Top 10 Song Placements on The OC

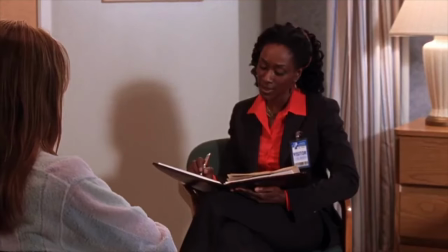Marissa paid plenty of visits to Death's Door prior to her murder in the season 3 finale.
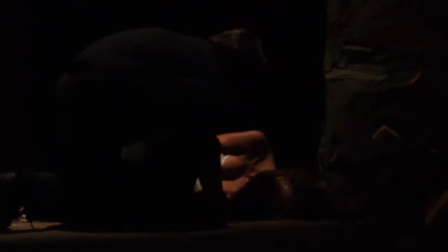In the seventh episode of the first season, she is found unconscious in an alley in Tijuana after overdosing on painkillers.
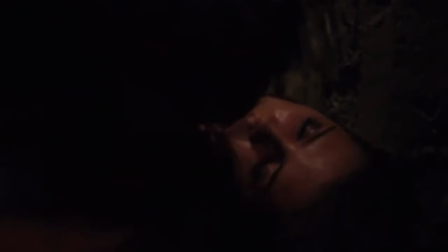As Ryan carries her body to safety, Into Dust by Mazzy Starr plays.
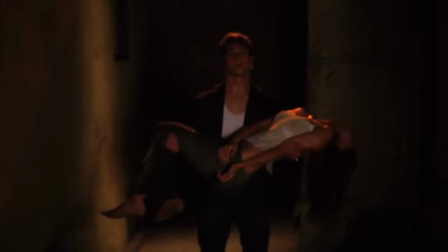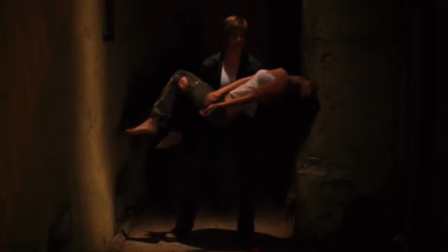What I love so much about this scene and the song choice is the juxtaposition of chaos and silence.
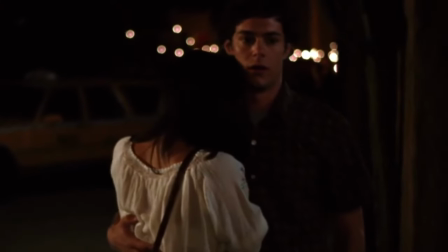The situation Marissa has dragged her friends into is a major scare
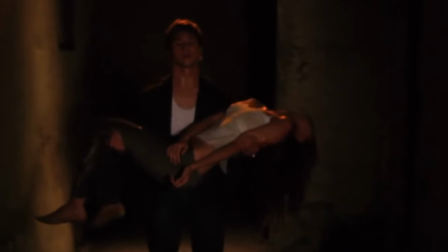and a premonition for the way she would only descend further into her reckless spiral,
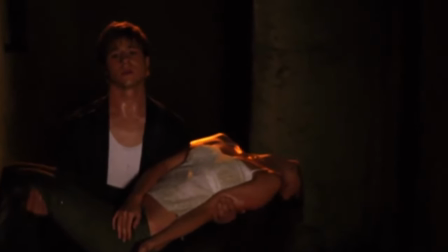sucking everybody she knew and loved into her vortex of drama. Marissa never stood a chance.
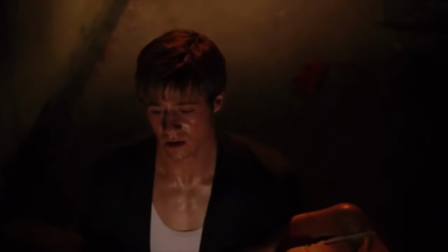She was already fading away from the very beginning. The lyrics of the song certainly foreshadow as much.
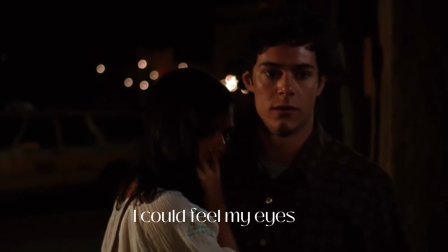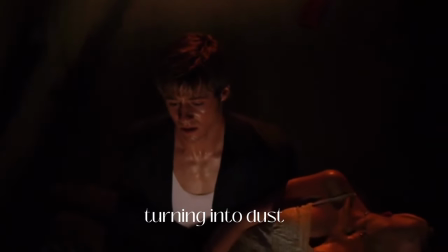to dust.
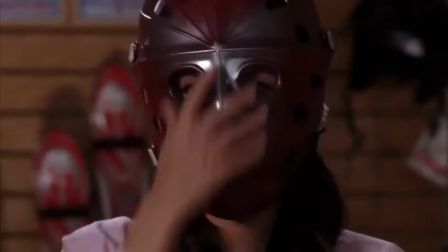Okay, I have another confession.
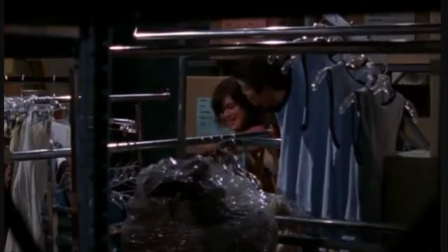Season 2, episode 15, otherwise known as The Mall-Pisode, is one of my favorite episodes of The O.C.
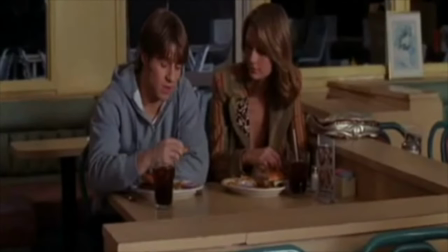It wasn't received very well when it aired,
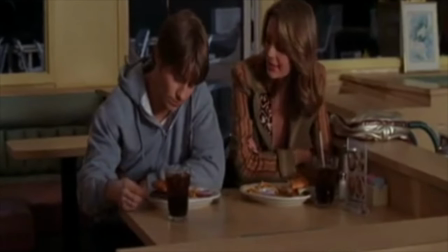but overall I thought it was an incredibly fun and light comedown from the dramatic turn of events prior.
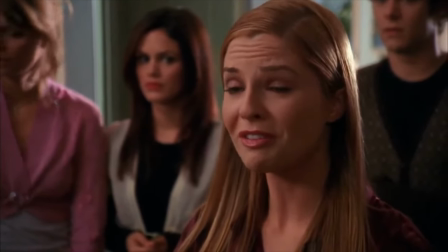In the previous episode, Lindsay had moved to Chicago and left Ryan in shambles.
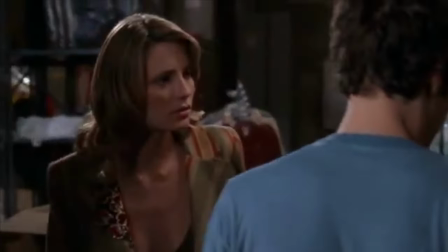This was a lighter episode that allowed him to reconnect with his friends and remember what he's doing here to begin with,
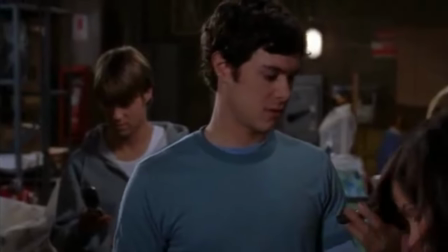and it was so nice to see the core four just be silly for a change.
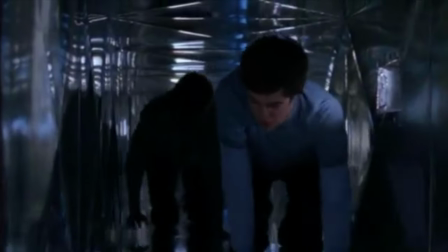This episode is also lovingly referred to by fans as the Beckisode,
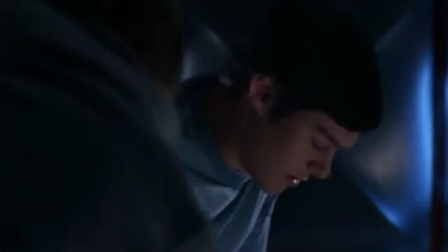since it ended up being an episode of the show where Beck premiered some of his new material at the time, including Epro,
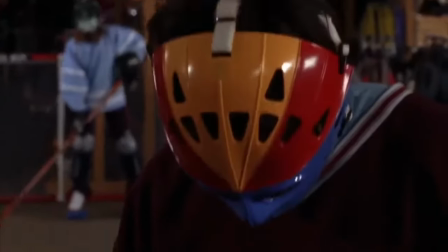which plays as Ryan, Marissa, Seth, and Summer play indoor hockey.
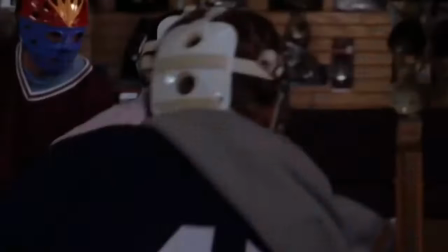It's a memorable sequence with an equally memorable soundtrack, and I have absolutely nothing to complain about.
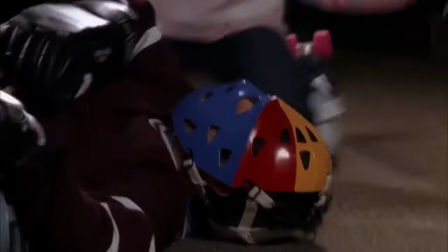And to this day, I still cannot hear that crunchy ass riff without hearing Summer Roberts scream.
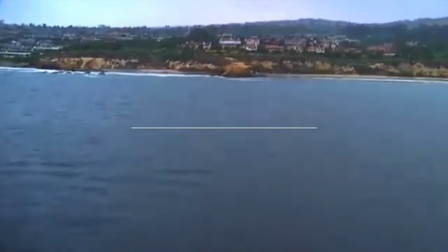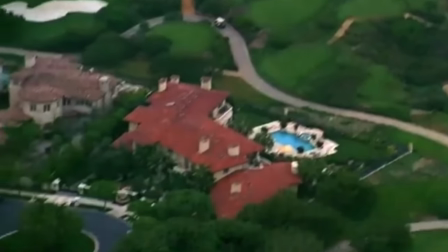One incredibly effective technique that the OC mastered better than any other televised drama of
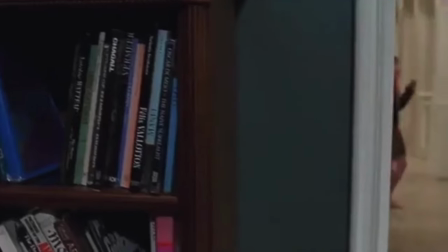its time is utilizing a single track as an effective narrative device for a single episode.
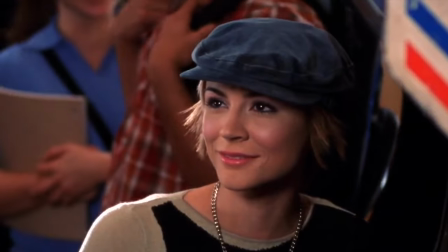Keep this in mind when we get to the top of the list, because it will return.
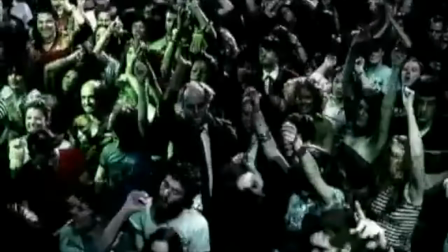We Used To Be Friends by Bohemian Early Aughts art rockers The Dandy Warhols introduces the opening sequence of season 1 episode 12,
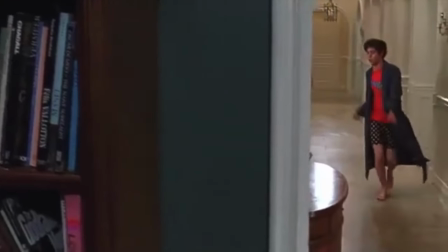The Secret. Seth Cohen opens the episode gallivanting around the halls of his family's mansion while the song plays in the background.
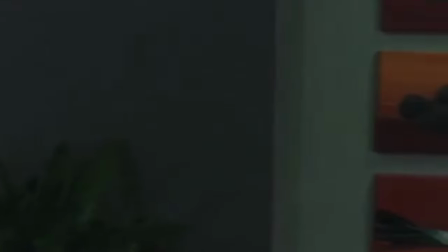And by the way, I've never been more sure of anything in my life. Emerald Fennell absolutely had this specific scene on a loop when she wrote the end of saltburn.
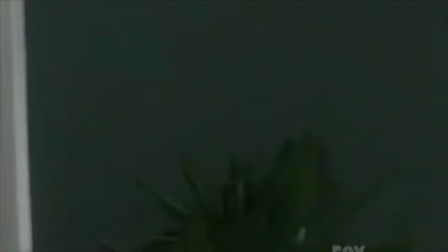The minute the mood changes is when the song comes to a halt and Seth's demeanor changes completely,
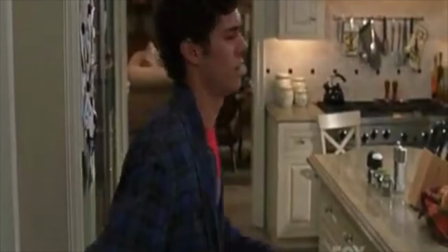walking into his home kitchen feigning a cough and pretending to be sick so he wouldn't have to go to school that day and face Summer and Anna,
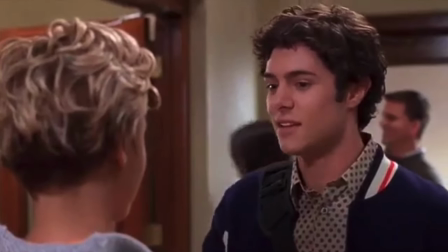two girls who he totally led on as they battled for his affection.
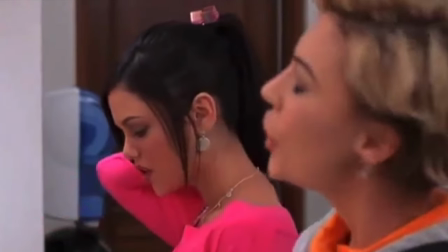The second time we hear the opening record scratch of We Used to Be Friends,
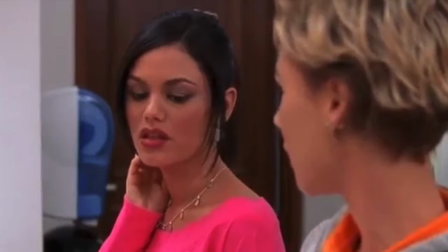we see Summer and Anna in the bathroom conspiring to band together to take down Seth, as he is now a common enemy.
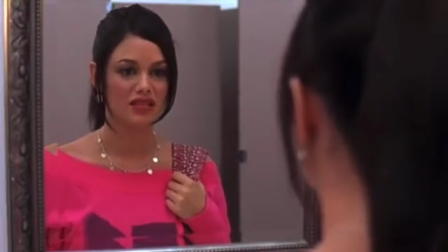So how much bacteria? Like a lot? A lot.
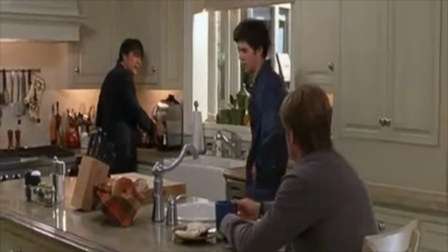The genius of centering an episode around a single song is the way the song will act as a form of tension and release,
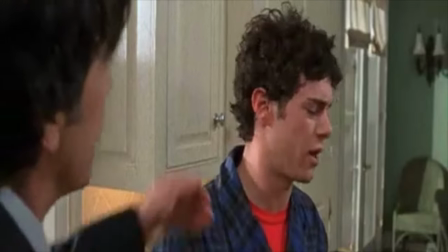serving as a through line and driving every shift in the plotline.